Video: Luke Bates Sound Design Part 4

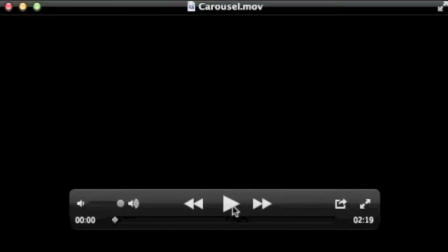0:01 Okay, so this is our final piece. I'm just going to go through it and talk about a few points.
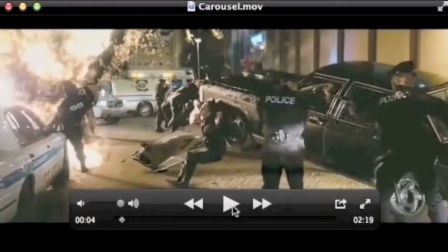0:10 Okay, so that sound just there was actually the reverse of the ending of this video. When I got to the end, I did a short bounce of that, and then I time stretched it up, and it ended up sounding like going into a digital watch kind of sound. So if anyone wanted to loop this video,
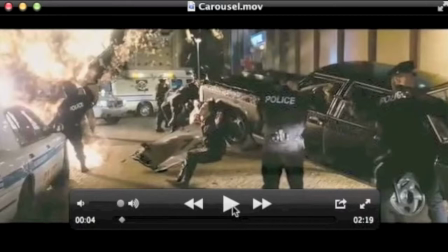0:26 I thought instead of having a sound that comes out of nowhere, I'll take that ending sound and I'll just reverse it so that as the video ticks over on its loopage,
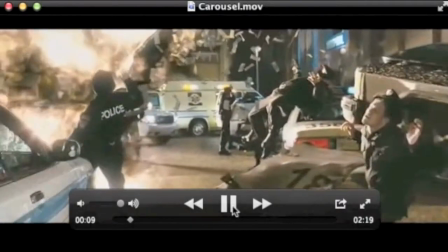0:34 then the ending sort of fades into the beginning, if you like. This explosion sound is just a recording of a fan.
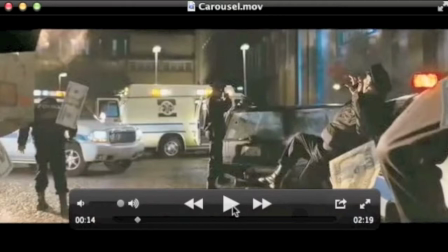0:43 It's directly going into the microphone, so it's quite bassy, and the fan's got a little sort of tick on it, which gives it a nice middle and treble, not just bass on it. I actually didn't edit that at all. There's no isotope editing, and there's no time stretching. I just thought it was quite a nice sound, kind of fitted.
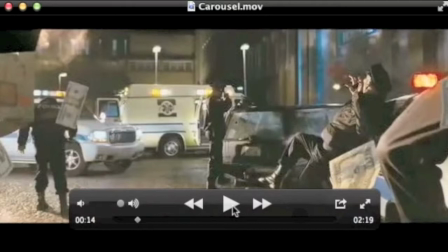0:59 So as we're going past it, just panned it to the left, and then as we pass it, it sort of goes more towards the center, but a bit quieter.
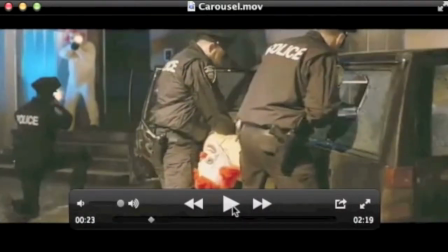1:06 We're going behind us. No, I've just got the same gunshot, but I applied two different algorithms when I time stretched it, and the one you just heard there sounds kind of like a tire squeal. There's a car just here, and I thought it fitted quite nicely with that.
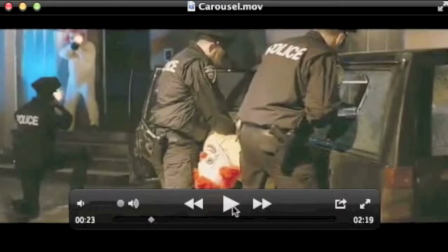1:20 It was quite accidental, but I've decided to leave it in, and then the next sound that comes in will be the second algorithm that we used for a gunshot.
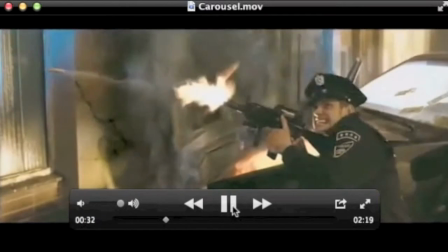1:29 And then as we pass, it's going to silence. Well, not quite.
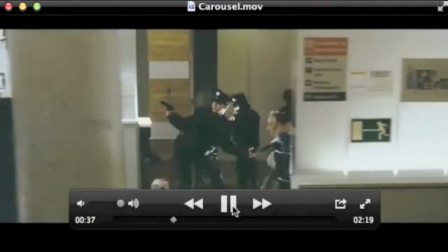1:35 And then it's been reversed as we go into the hospital.
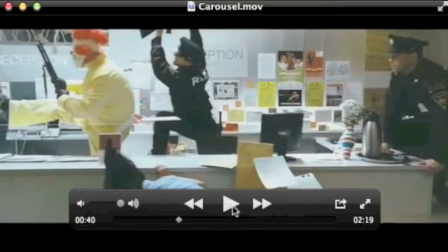1:40 As we went through that door frame, I introduced another sound, which was kind of the result of what I got from when I hit something metallic. It's got that after ring to it, and because in my interpretation I wanted something with like a fluctuating kind of ring to represent hospital, so I've introduced that there.
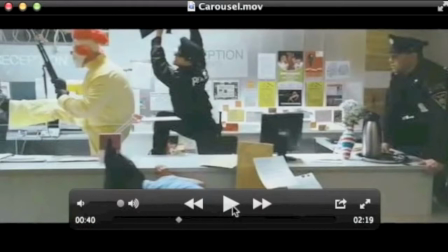1:55 It's quiet at the moment because the idea of a hospital is not quite clear yet, but it'll, as we go upstairs, it'll get louder and you'll see where it comes in.
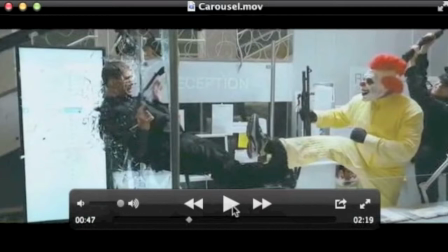2:04 So this noise is just trying to represent glass. It sounds quite staticky. What it is recorded some cutlery, but there's a lot of noise. So I've just time stretched and it sounds like a lot of static, which I think again was accidental, but it fits because we're in a reception kind of area, and radios.
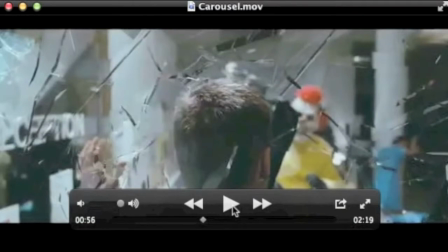2:21 Now the glass sound, you might be thinking, well, why has he not done it forwards into silence and then reversed it like he has with the other sounds? Well, logically, when you think of glass shattering into millions of pieces, sound is going to continuously be exerted from it, so I don't think there will be a point in silence at any time during the glass break,
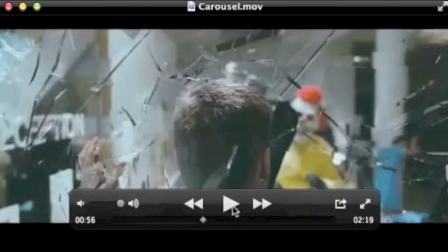2:40 so that's why I've not introduced the silence concept. I've just done it as expected, where the sound plays near the glass, but then I've reversed it as we move away.
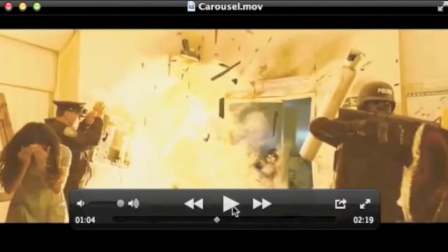2:50 Okay, so as we went upstairs, I used a door slide in, which saw me edit in isotope, and that was to represent the camera moving upwards. Instead of the normal sample sounded like it was going downwards, so I just reversed that and used it as the camera went up.
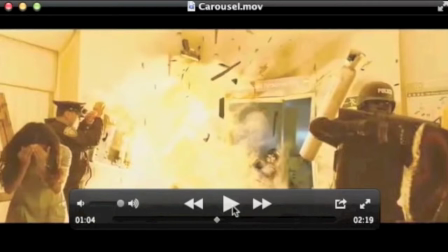3:05 I also introduced this explosion sound and the gun sounds that was that cop shooting the clown there, and there's this police officer just here on the right shooting. So it's quite a complex layer of sounds here. Naturally, it brings out a sort of whining sound,
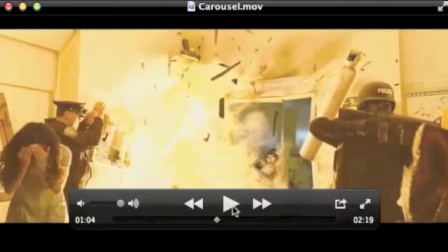3:20 which could be used for this girl on the left screaming or moaning, or so I didn't actually create a sound for that. The sound created itself.
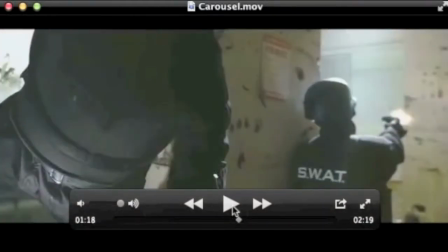3:31 Okay, so as we passed the light, you might have thought that I've used a sound to represent the light, but actually what happened was the sound for these guns that are coming up and the explosion that was behind, as I reversed that and put the guns where I thought they might be, they actually overlapped at this point where the camera passes the light.
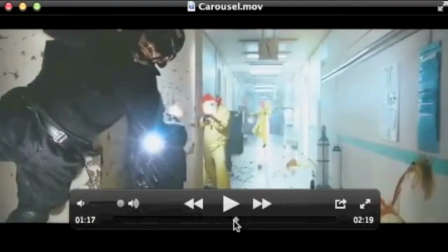3:49 That was an accident as well, but instead of changing it, I quite liked it. It gives the viewer something a bit strange to think about, and it kind of fits the nature of the suggestive video.
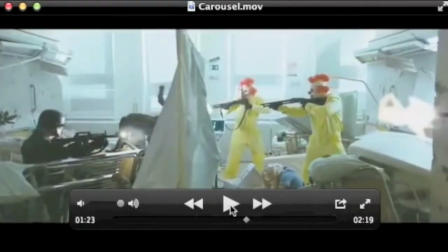4:03 So this is where the idea of a hospital becomes more apparent.